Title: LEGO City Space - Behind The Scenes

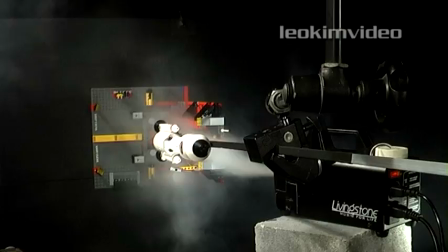0s
Let's take a behind-the-scenes look at how my LEGO City Rockets intro was made. I used some very simple processes in these tiny productions.
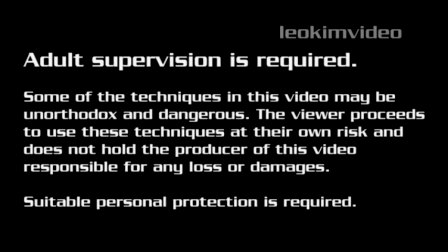7s
I'm pretty sure anyone could use these ideas to improve their videos. Before this rocket takes off, there are two warnings I need to show.
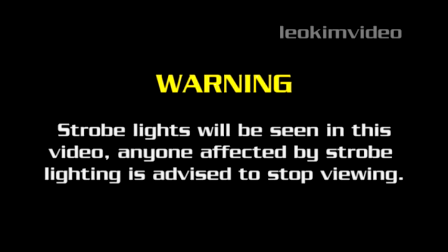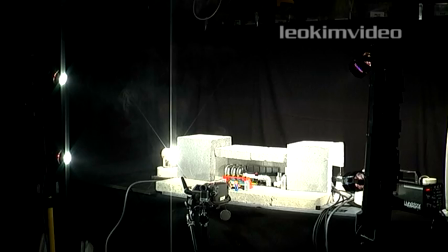21s
Let's kick off by talking about lighting. You need lots of light for a good sharp picture.
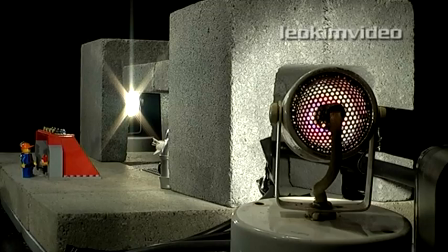26s
These tiny sets have two 500 watt work lights and 650 watt down lights lighting them.
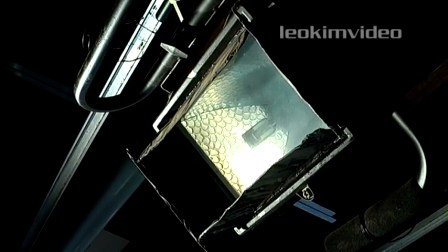31s
I added foil barn doors to my 500 watt work lights how to do this is covered in another video of mine controlling the spill of light from these
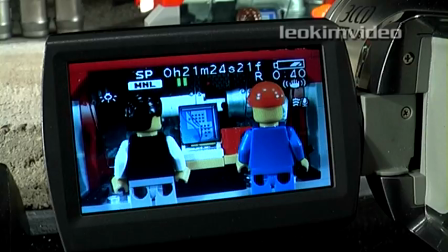38s
lights is really important because i only want to light specific areas apart from controlling the light you also need to take full control of your
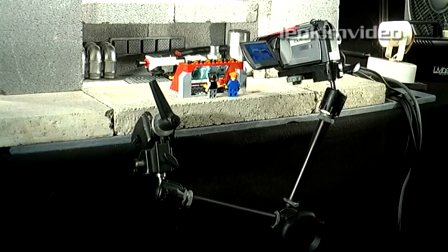46s
camera your camera should have full manual control nothing is left to automatic settings to hold my camera i use a manfrotto
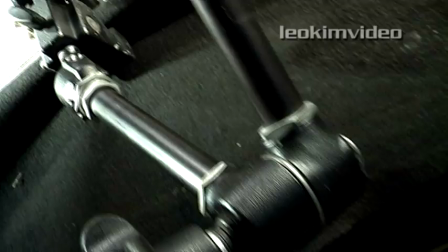52s
arm some call these magic arms or friction arms they are simple clamp anywhere fully adjustable camera supports.
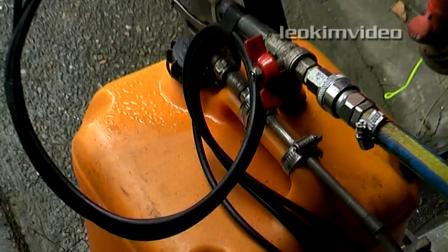59s
It's a piece of gear I use in nearly every video I make. I brought out my old baby oil smoker for this video.
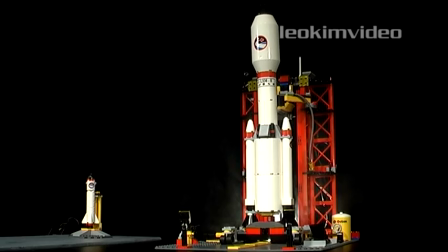65s
It's just a spray gun spraying baby oil into a plastic drum. When the baby oil is put through the spray gun it turns into very fine smoke.
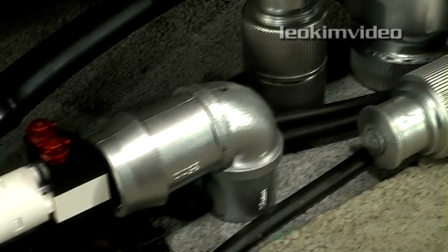72s
As it's a pressurized system the smoke feeds the set via small garden irrigation hoses.
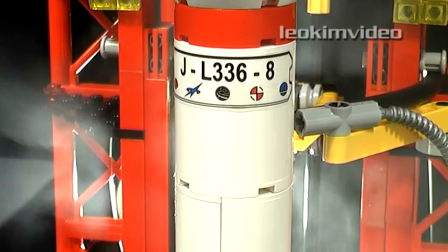77s
This smoke machine sets up an atmosphere for my rocket environments which can be controlled to deliver tiny amounts of smoke.
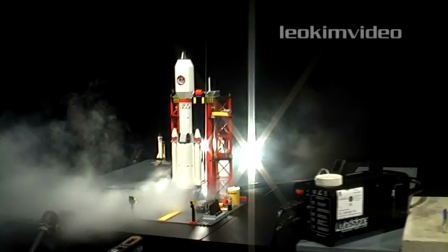84s
Possibly the most important item in this video is my $50 Aldi smoke machine. It plays such a big part in selling the fact that the rockets have working engines.
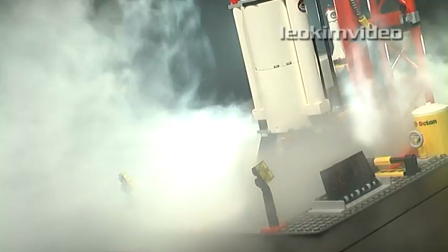93s
All the time the smoke was pumped down 12mm irrigation hosing. There was always a cheap box fan motivating the smoke to give it a lively directional look.
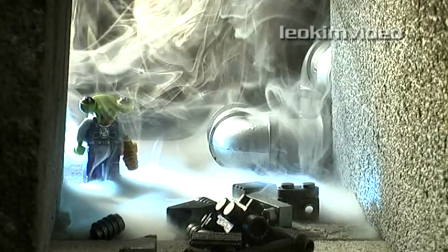101s
This was really important to do and it really adds to the effect. I also did spooky smoke using the wet towel method to make low lying ghost smoke.
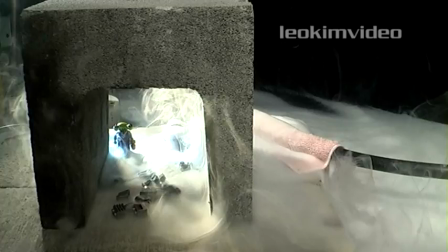110s
Really simple to do and it's very effective.
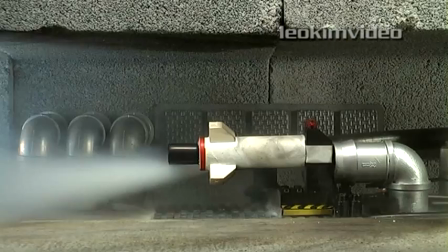113s
Let's move on to some simple model making i did for this video i needed to replicate the two rockets which blow up and i could not be seen to destroy
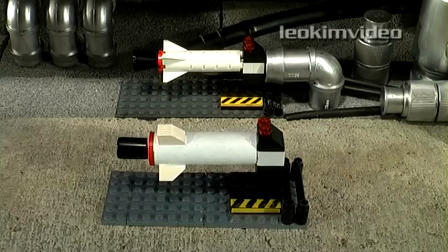120s
lego as the lego fans would cite this as a major crime the small rocket is cardboard tube and cheap chinese fake lego fashioned
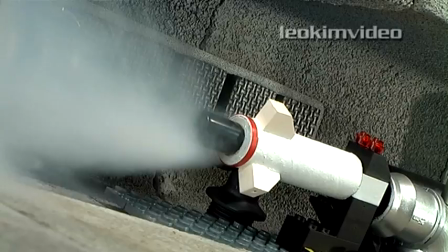127s
in the same manner as the real rocket the trick is to edit this insert explosion quickly and not let the viewer lock their eyes on the fake rocket
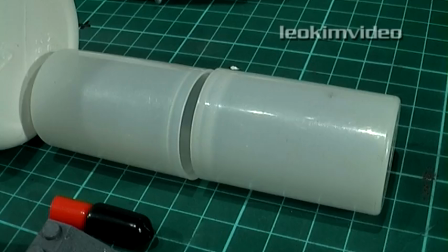134s
the large rocket was really a rough brush painted build using everyday items I crafted a representation of the largest Lego rocket.
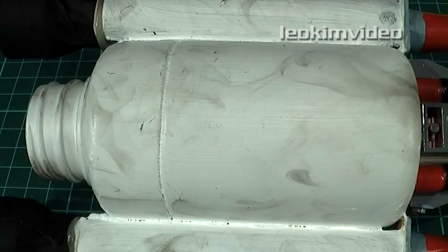142s
I used fake Lego parts out of cheap Chinese toys cardboard tube and pill bottles.
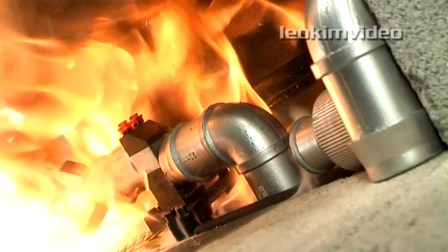147s
In true Mr. Maker style in no time I had a rocket ready for destruction. Let's look at pyro.
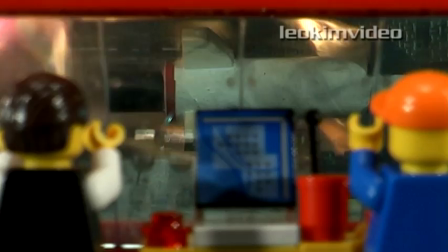153s
First up I'm a fully licensed special effects and fireworks pyrotechnician with 25 years experience.
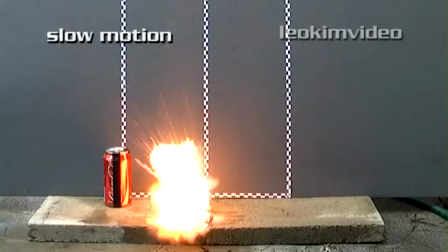159s
Before any effect I always test to see the size of the effect. These fireballs are in fact tiny.
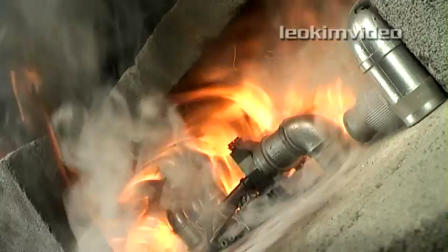164s
The real key to make them look big on screen is to feel the frame of action.
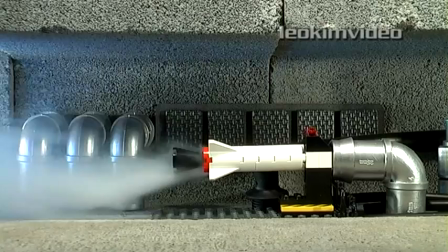169s
I always shoot a variety of angles and need to work to an end result showing a destroyed rocket.
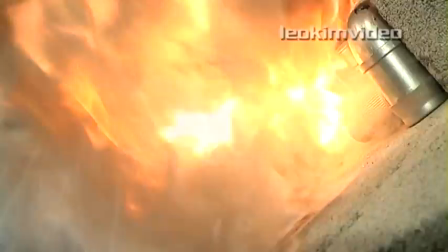174s
Editing between the various angles allows me to achieve this. Slow motion is used to give these brief fireball events a longer screen time.
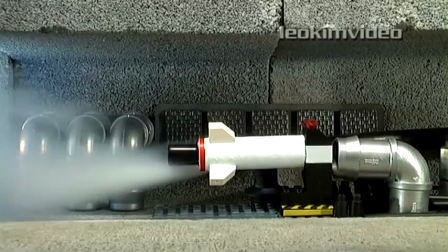183s
I use glass to protect the test cell engineers from the real fire in these explosions.
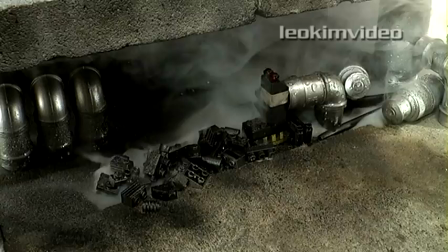188s
For me this is the easiest part of making these videos because I'm just doing my job.
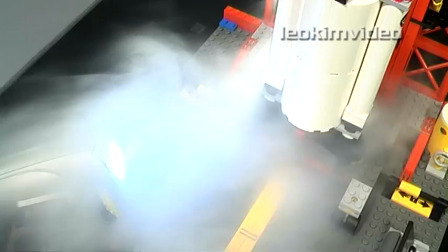192s
Having the fake Lego enabled me to dress in aftermath wreckage, little details like this are so easy to implement.
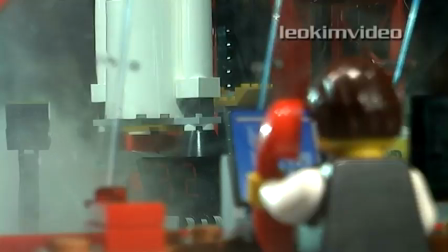198s
For the engine ignition I used strobe lights, the kind you'd find on your bike if you're riding at night.
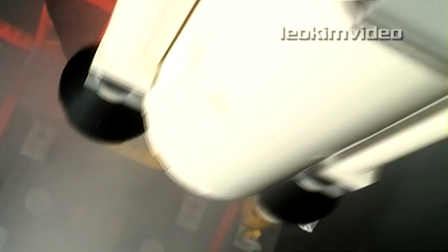203s
In my videos I often use torches to create really easy lighting effects. The launch of the large rocket took time, I was really keen to make it look very real.
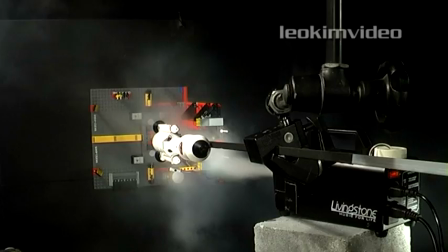212s
The smooth launch was done by mounting the set on its side and using my camera tracking system to move the rocket away from the launch area. all
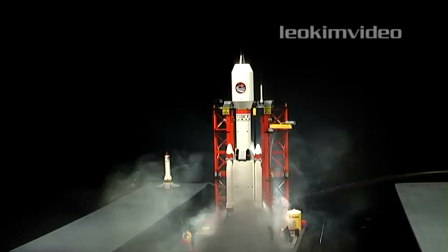219s
the time the smoke machines there belching smoke making the lego rocket come to life certainly shot a lot of rocket footage that never gets seen in
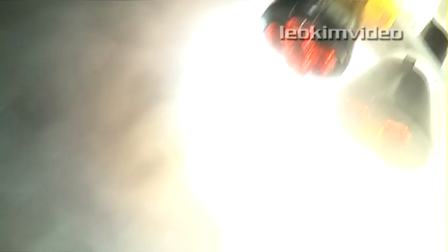226s
the final edit and before i made this video i had a good look at the rocket launch in the thunderbirds episode sun probe and also had a look on youtube at
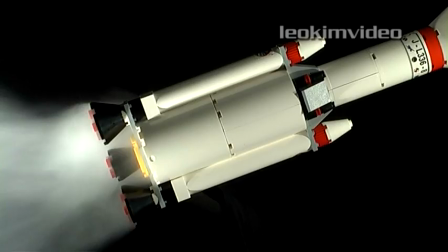233s
the film journey to the far side of the sun some may know this film title as doppelganger the key person behind the
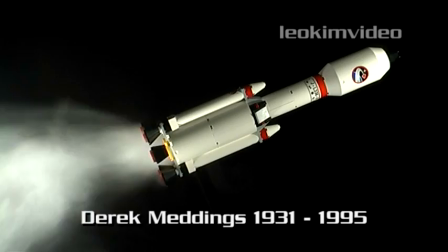240s
visual effects in those titles is a gentleman named derrick meddings in my youth i was saturated by his good works via the television i watched as a
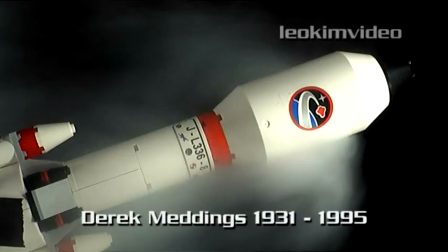248s
kid this really did influence my later path in life derrick medding's work can also be seen in the bond films during the 70s and 80s and
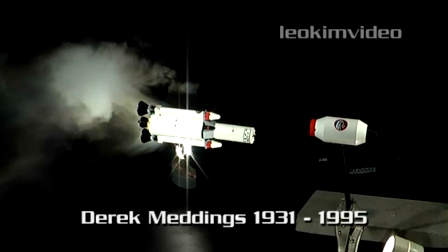256s
the superman films of that same era his final work can be seen in golden eye in 1995.
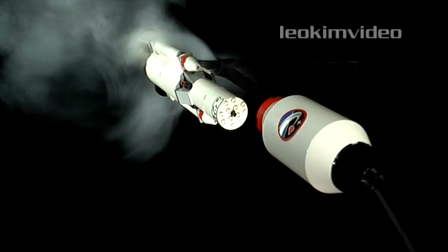261s
these days sadly all this information and good techniques is becoming a dinosaur art form i get a few questions from tubers asking what's all
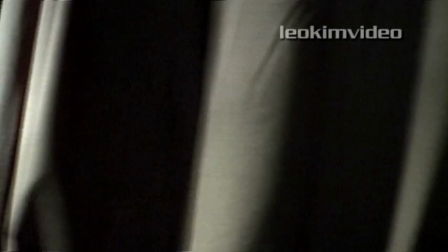270s
that black stuff around the area you shoot the blacked out area well it's pretty simple and all it is is bed sheets that I bought from Ta-Jay.
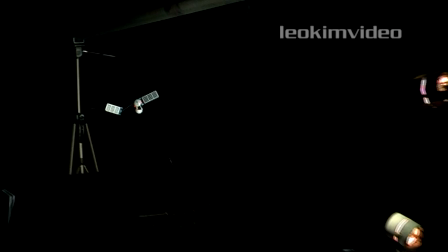279s
Ah yes, made in China, black bed sheets. I do get some strange looks when I go through the checkouts.
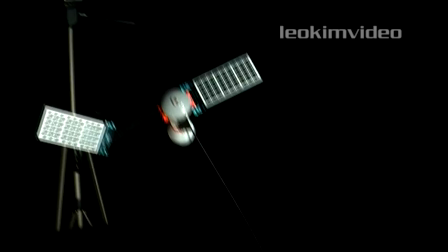285s
I'm going to try and explain the way I hide stuff floating in space. And I've got some piano wire connected to a table there, getting up to the Lego satellite.
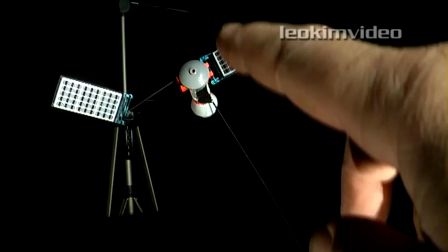293s
And I've lit it poorly on this side, so you can quite easily see the wire there.
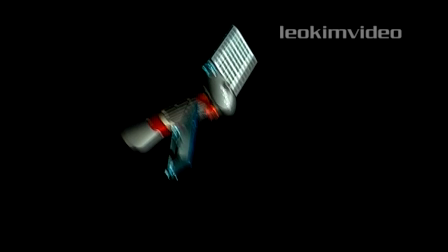297s
Now the trick to fooling the audience that it's floating in space is you've got to light it to hide the wire and if I swing around like this
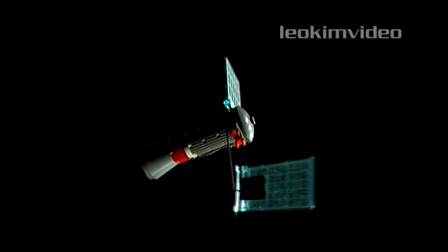305s
you'll start to see that connecting wire disappear because it's not lit on the side it's a matter of controlling the light and making sure that
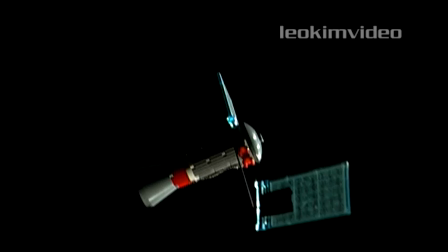314s
the piano wire isn't lit go back to the bad side you'll see it appears again and back again on the non-lit side with lights being controlled
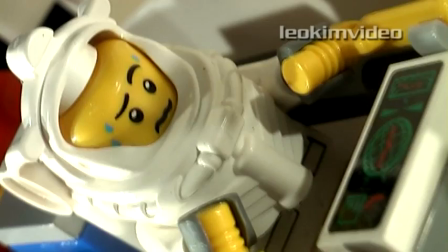321s
and looks like the satellites floating in space the Lego touch I did to the minifigure astronaut or in the launch sequences,
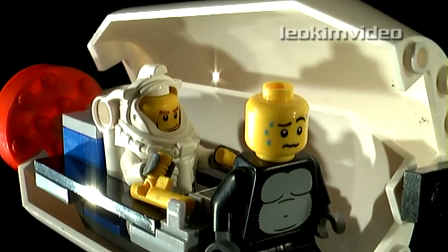329s
I gave him the head from the gorilla suit guy. So it looks like he's sweating under the stress of launch.
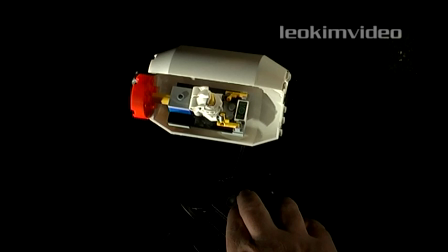335s
Hopefully that was a little comedic moment that some people picked up. And the shaking of the capsule from the rocket vibration was done very simply.
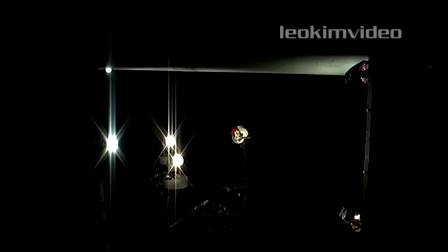343s
You know me, keep it simple stupid. I can't stand complex filmmaking.
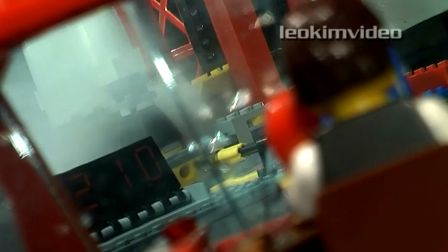348s
Well I've spoken at length about controlling the visuals, but that's only part of what makes up a good video.
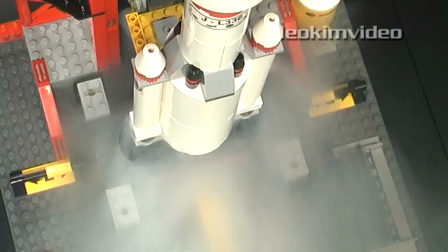353s
The other most important aspect is sound.
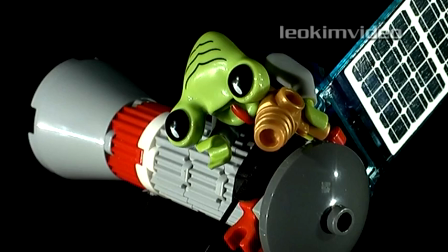356s
I'm going to show you a few clips now of the custom sounds that I generated for the video and we'll have you going back to look at the original video to hear these sounds.
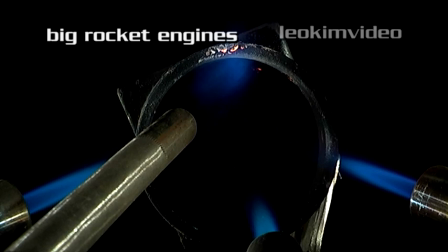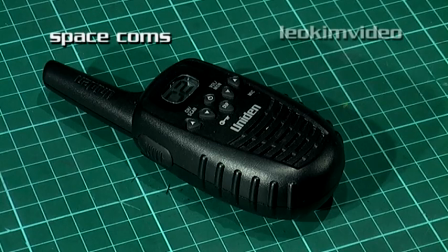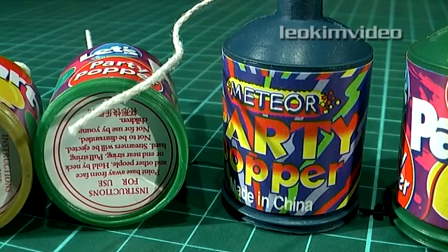380s
I'm hoping to bring to you soon on YouTube a video how to make a really neat little explosion using a party popper.
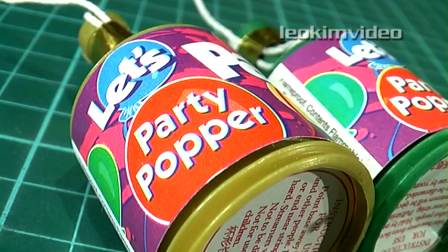386s
I get so many tubers asking me, oh Leo can you talk about explosions, can you talk about explosives.
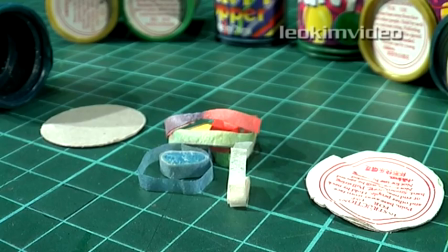391s
I can't do that but I think I can show you this neat little trick as long as I wrap it up in a scientific story.
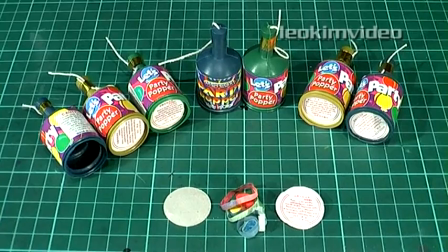397s
Many of the mega partners bring to YouTube content which is basically dangerous but wrap it in a scientific story to get around the flagging issue.
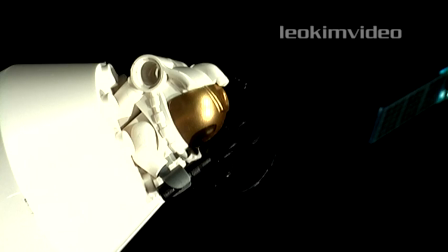405s
The TV show Mythbusters also does this same little trick.
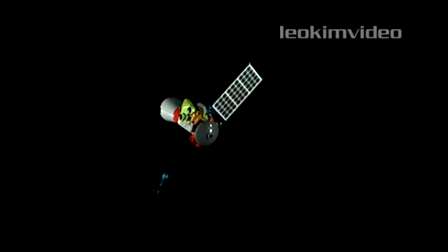409s
Anyway I hope I've showed you some neat tricks in the way I do my intros and I think it's really important to share the good information on how to make good videos.
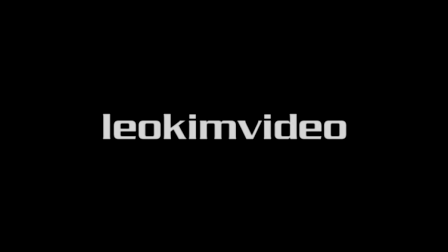417s
I'm hoping my video encourages you to make better videos for YouTube.